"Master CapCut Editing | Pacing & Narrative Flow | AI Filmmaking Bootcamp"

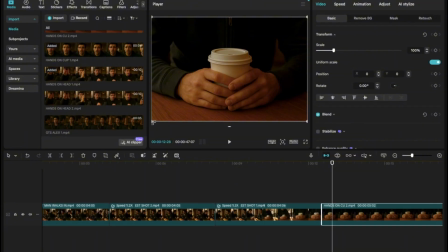Now pull to expand the clip. We learned how to do this earlier. If you need to expand further, you zoom in so you can access the four corners. You can use this button to zoom in. Now that flows better, doesn't it?
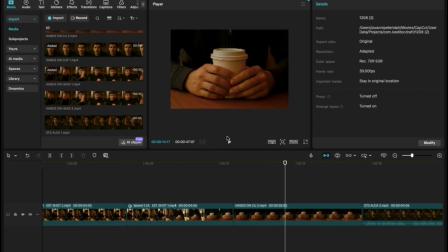Now for this focus on hand holding cup clip, I think it's a bit too long. To create tension for me at this point, I want this clip shorter. So I would be cutting it.
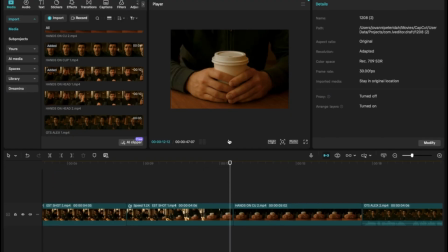I would be using either the cut left or cut right tool, but now I need to decide which section I want to cut off.
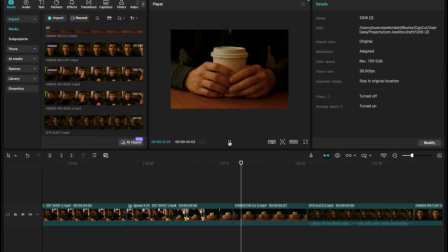So what happened? I deleted the clip left, did not like it, and clicked on the undo button.
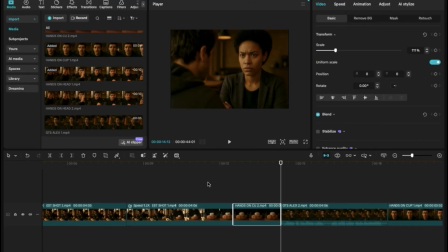You betrayed. You.
So I want this clip to be shorter and I want to cut it.
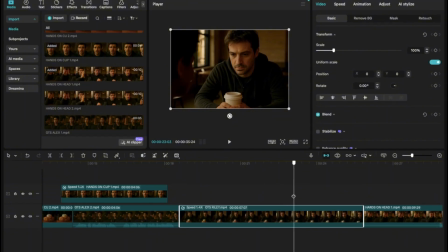So I'm assessing to see which section has more emotional meat, is more emotionally dense. And I think this latter part would do. So I'm going to cut it from that point.
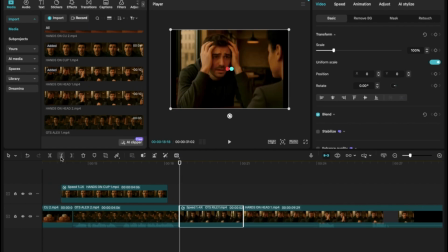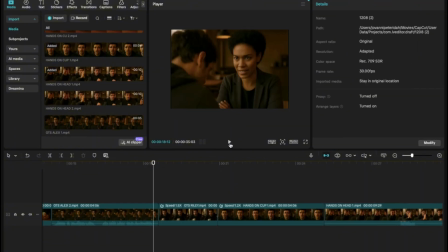You're going to see me speed up a few clips. I'm doing this to ramp up the tension and keep us focused on the most emotional moments. What I'm trying to do here is to make sure each reaction holds for the right amount of time. So I'm deciding what should move faster and what should breathe.
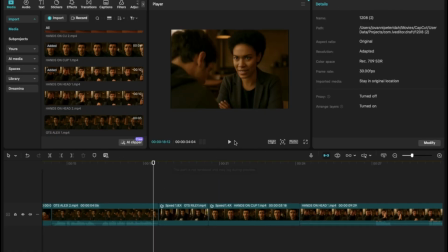You know what? I'd love to hear your thoughts in the forum. Which moments would you have let breathe and which ones would you have sped up?
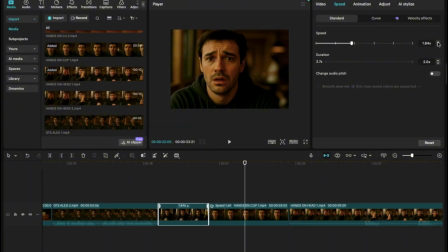Thing you say.
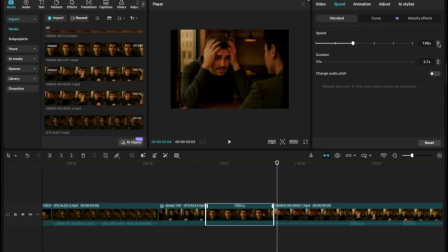Hey.
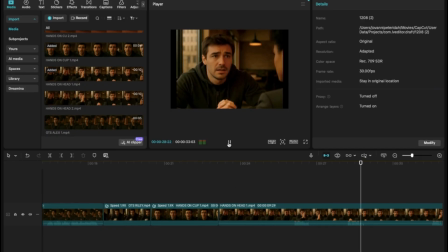I didn't mean to. It just... Let me explain.
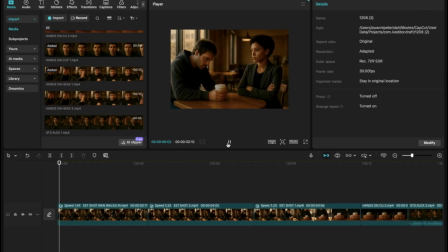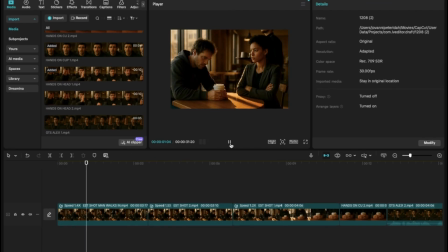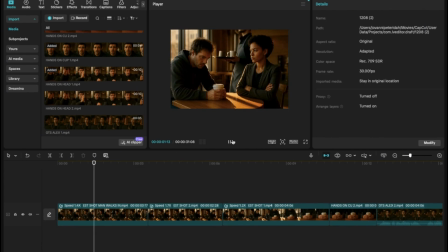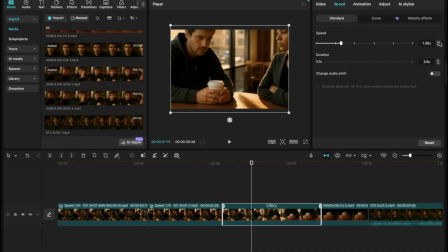I'll quicken this a lot more because I want the camera to move really fast from the establishing wide to the hands.